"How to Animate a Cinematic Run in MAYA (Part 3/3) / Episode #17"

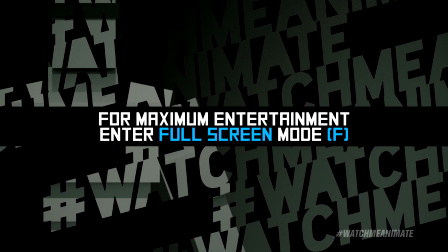[0:00]
For maximum entertainment, enter full screen mode now. Enjoy the show.
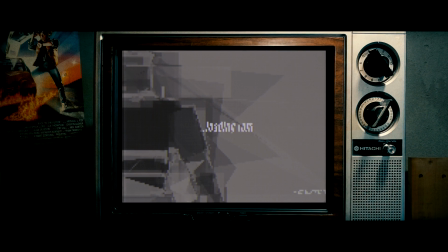[0:05] What? Mom! What's wrong with
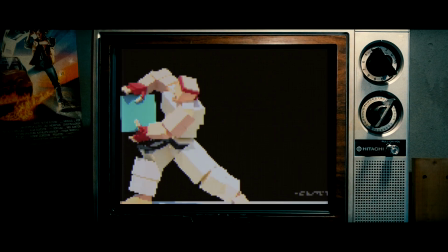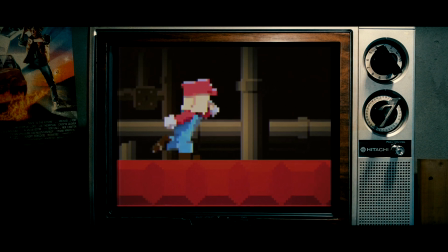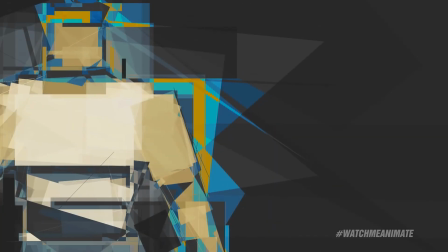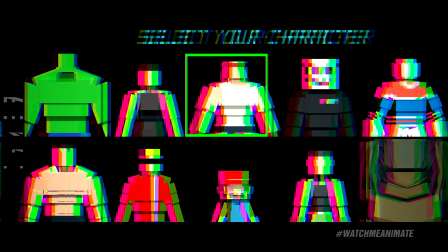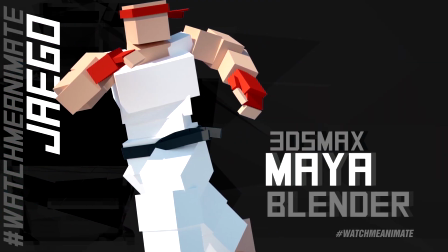[0:30] that? Maya.
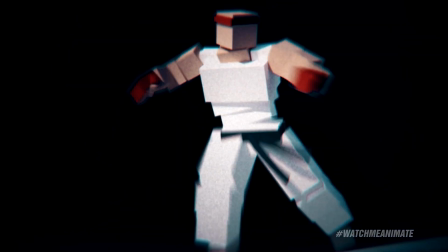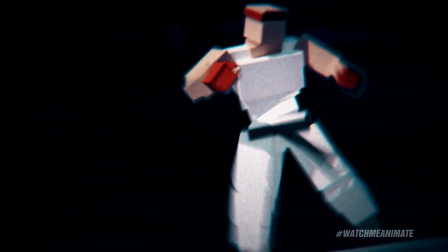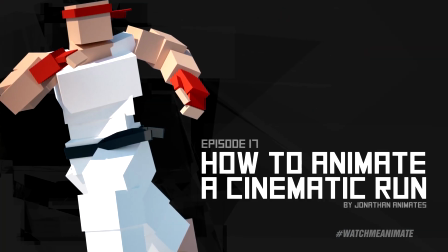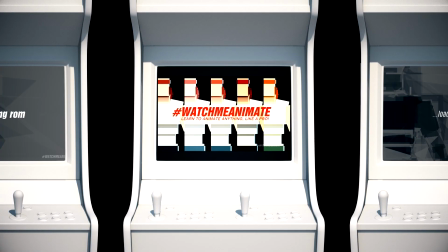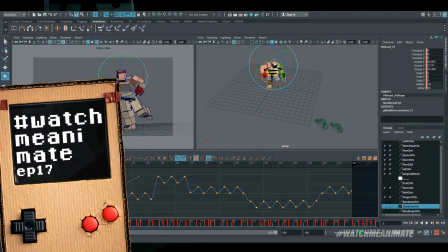[0:53]
Welcome back to the channel my friends. This is Watch Me Animate episode number 17.
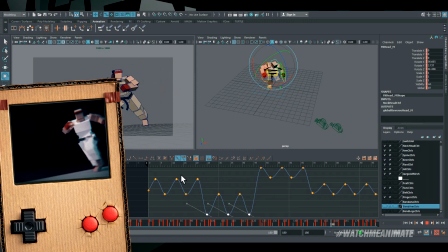[0:58]
My name is Jonathan Abenheim and this is the finale episode for our cinematic run in Maya.
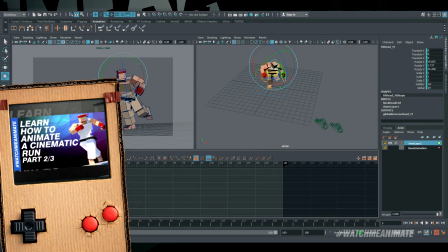[1:05]
I'm continuing where we left off in part 2. If you haven't watched it yet, check it out.
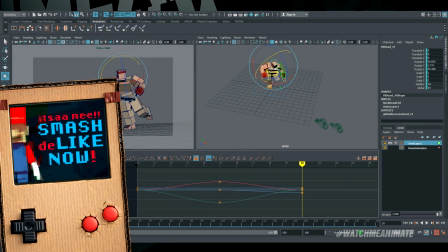[1:09]
But this time around, it's all about polishing the animation until it looks awesome.
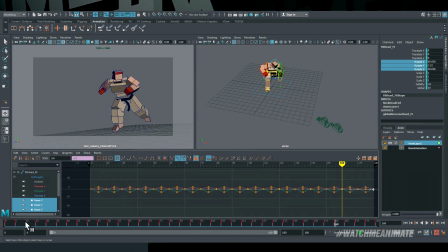[1:15]
I'm going to start with the head. Now, it's very easy to mess up your animation if your head ain't right, so to speak.
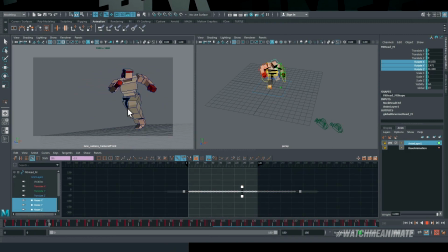[1:21]
Have you ever paid attention to where your eyes focus on when you're watching a character on screen or you're having a conversation in real life? If you've guessed right, your eyes will generally focus on the head. Now, if you happen to have a cat or a dog or a pet at home, just call their name and watch how they automatically look up to your face. of course unless they
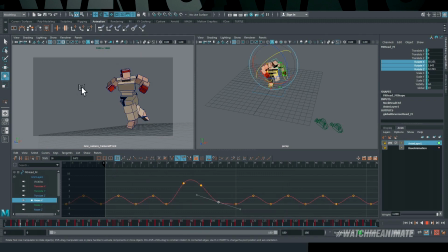[1:40]
did something wrong they might be looking at your feet so with that in mind i'm gonna refine the head to
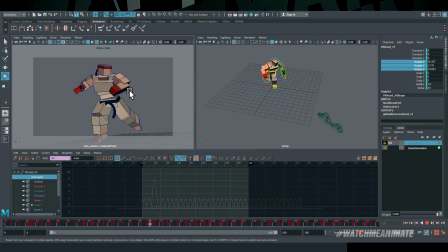[1:46]
make it feel a little more alive i'm gonna add in some bounce after all he is running now your eyes may not notice these subtle details
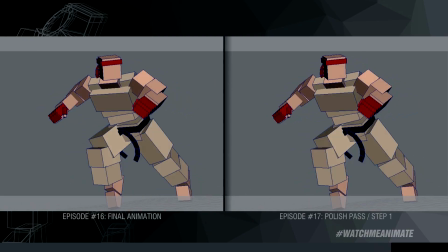[1:53]
so let me show you a side-by-side comparison with a before and after on the left the final animation from episode 16 which feels kind of
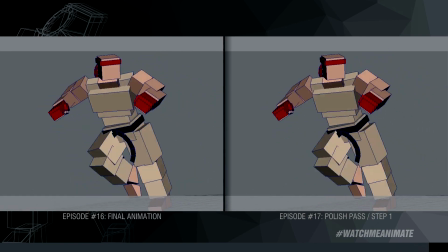[2:00]
linear and flat and on the right a more refined version that feels more alive
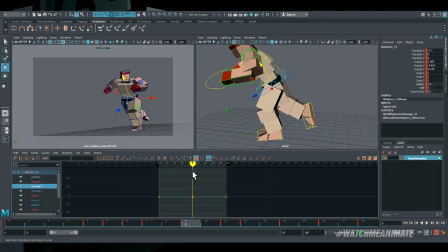[2:07]
all right moving down to the pelvis area i'm going to amplify what is currently there jago's running pretty hard and that intensity should
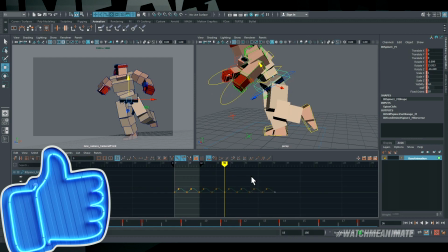[2:15]
be visible in the pelvis area or around that area around the legs we should feel it so i'm going to add in more rotation and i'm also going to add
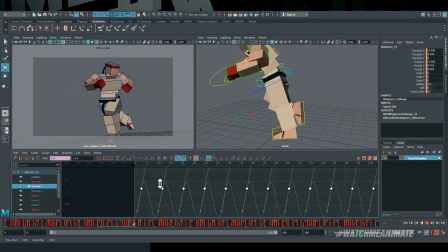[2:22]
in some up and down that will definitely improve the overall look and feel of the run the next thing i want to address is the body arc so when
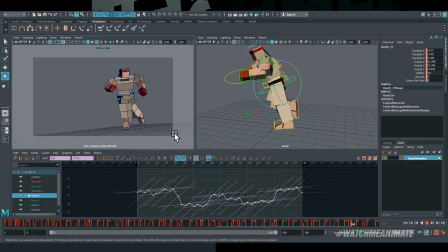[2:30]
you're running you're leaning forward and when you're running and turning around to look back your body arc will naturally change so i'm going to
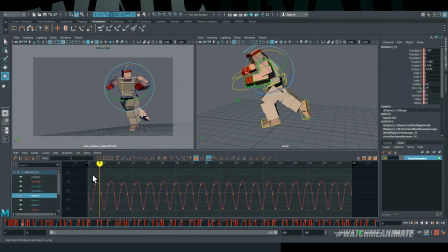[2:38]
adjust the arc and in doing so i'll be creating more contrast between these two positions one position is the forward lean in the run and
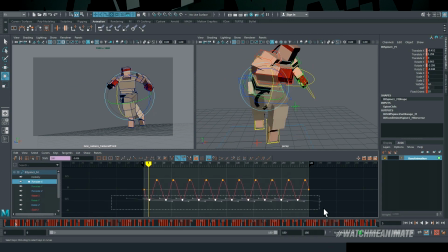[2:45]
the second position is the more upright position as he turns to look back so here's a side-by-side comparison with a before and after on the left
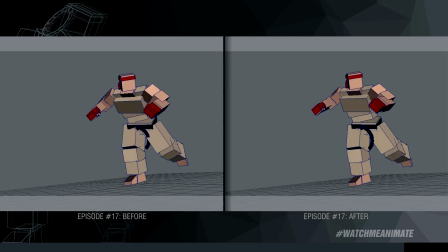[2:53]
no weight feels kind of flat right on the right side better weight which feels more alive
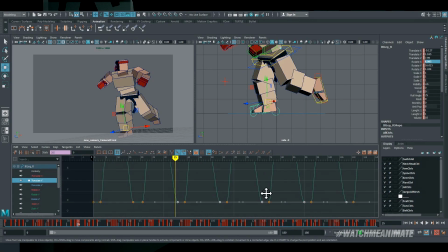[3:04]
I'm going to tighten up the general contacts on the ground and then I'm going to go right up to the shoulders.
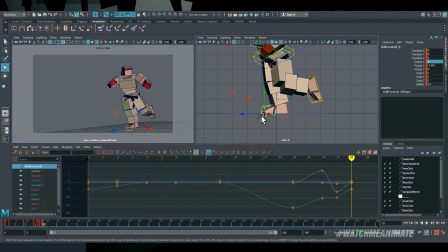[3:08]
Now, in real life, depending on the type of run, shoulders won't bounce up and down as much, but this isn't real life.
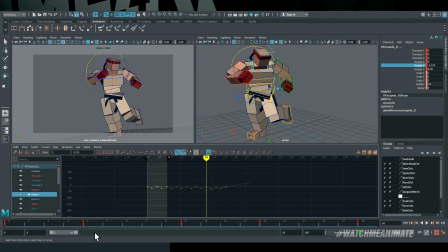[3:15]
This is animation and knowing how to break the rules is super key. The additional bounce I'm going to add is going to bring his shoulders to life.
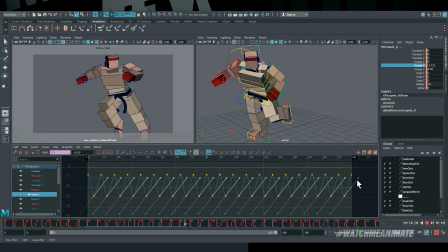[3:22]
And when you know how to break the rules, the viewer will feel like what he or she sees on screen is correct.
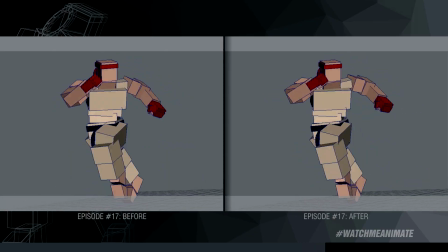[3:28]
Here's a comparison, both shots side by side, you be the judge, which one of these has more appeal, the left or the right?
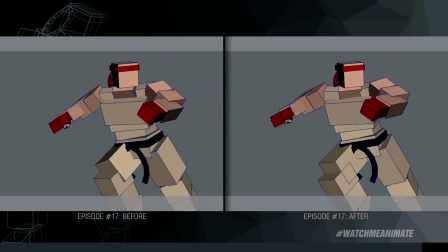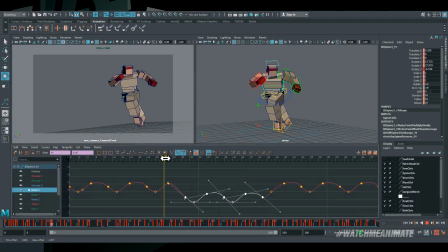[3:44]
Onto the chest, we're going to add in more texture. Now, texture is an industry term used to describe the need for more detail. So based on our new body arc adjustments, I want the chest to follow along. What does this mean? It means two things.